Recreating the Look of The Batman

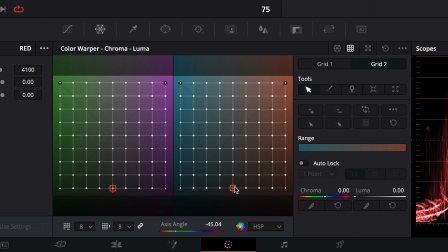With the color warper, we'll put our axis on about -45, lock in the center point, then increase the saturation on both hues.
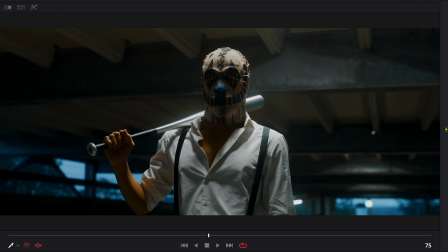And this is giving us some depth to our image, which again, we can see in the before and after. Above that, I need to increase the warmth of the image compared to our reference still frames.
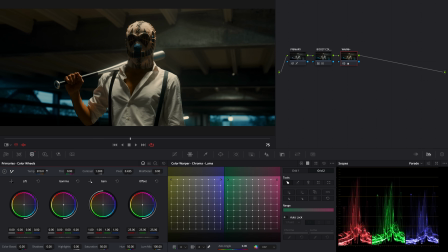So we'll create a new node and increase the temperature. But now our skin tones are a bit too orange.
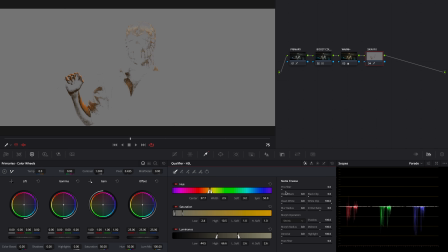So create a new node and use the qualifier to isolate the skin tones. Then use the matte finesse setting in order to have a smooth selection. And with the color warper,
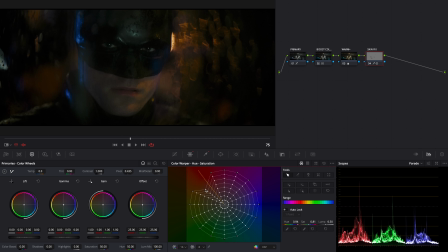reduce the saturation of the skin and slightly push its tint toward a yellow to get it more consistent with the mood and tone of the Batman.
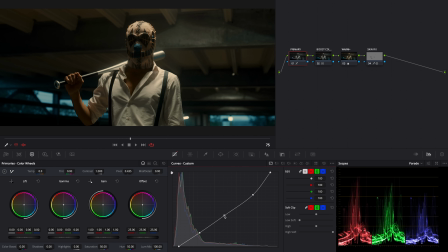Our image is a little too bright though, so go back to our first node and modify the RGB curve to darken the whole thing until it hits the look that we're after.
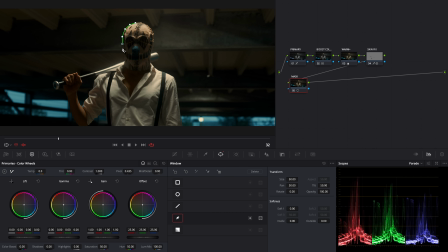I would also like to bring out the mask of the character, so in a new node, we'll draw a power window with the pen tool and put a 10 in softness, then start tracking.
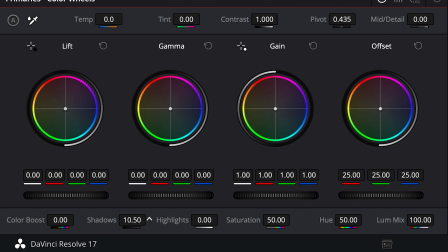To make the mask stand out, we'll increase the shadows a bit, say around 30 in the shadows.
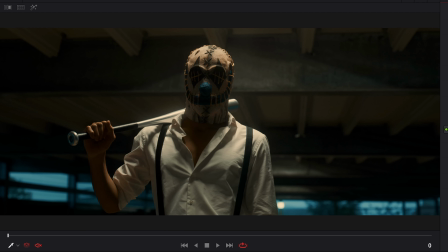Once again, we'll take a look at our before and after to see what we've done.
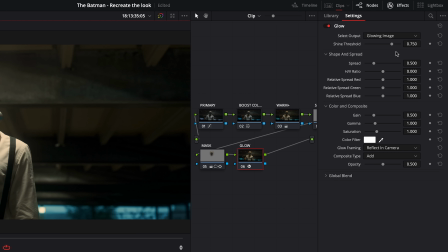Now we'll add some glow to get a hazy look. Here, the idea is to have a glow with a low gain but a strong gamma to really have a diffused glow effect.
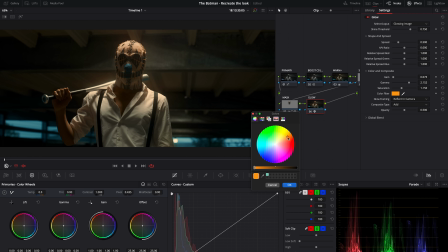We'll adjust gain and gamma and saturation, and we'll put an orange tint as the color filter, then change the composite type to screen to avoid clipping in the highlights.
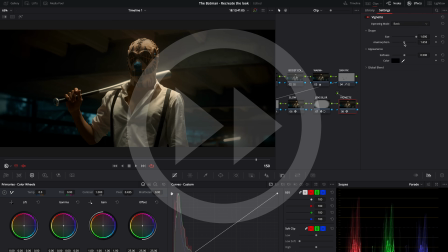For the final touches, we'll add lens blur, vignetting, and some grain using Film Convert again, and we're done.
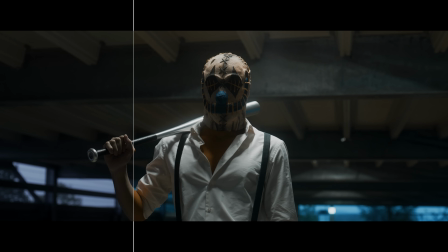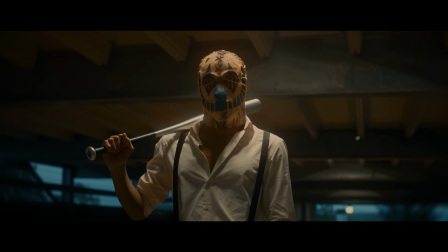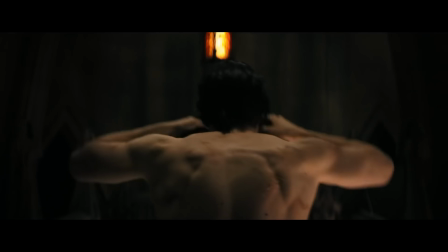And that's it, how we replicated the look of the Batman. If you're looking to get solid looks quickly, again, check out Film Convert in the notes below. And of course, we have a bunch of high quality film LUTs on our store at tryingdigital.com. And if you want the LUT that we created to match the Batman, we're giving that away for free at the link below. And as always, don't forget to write, shoot, edit, repeat.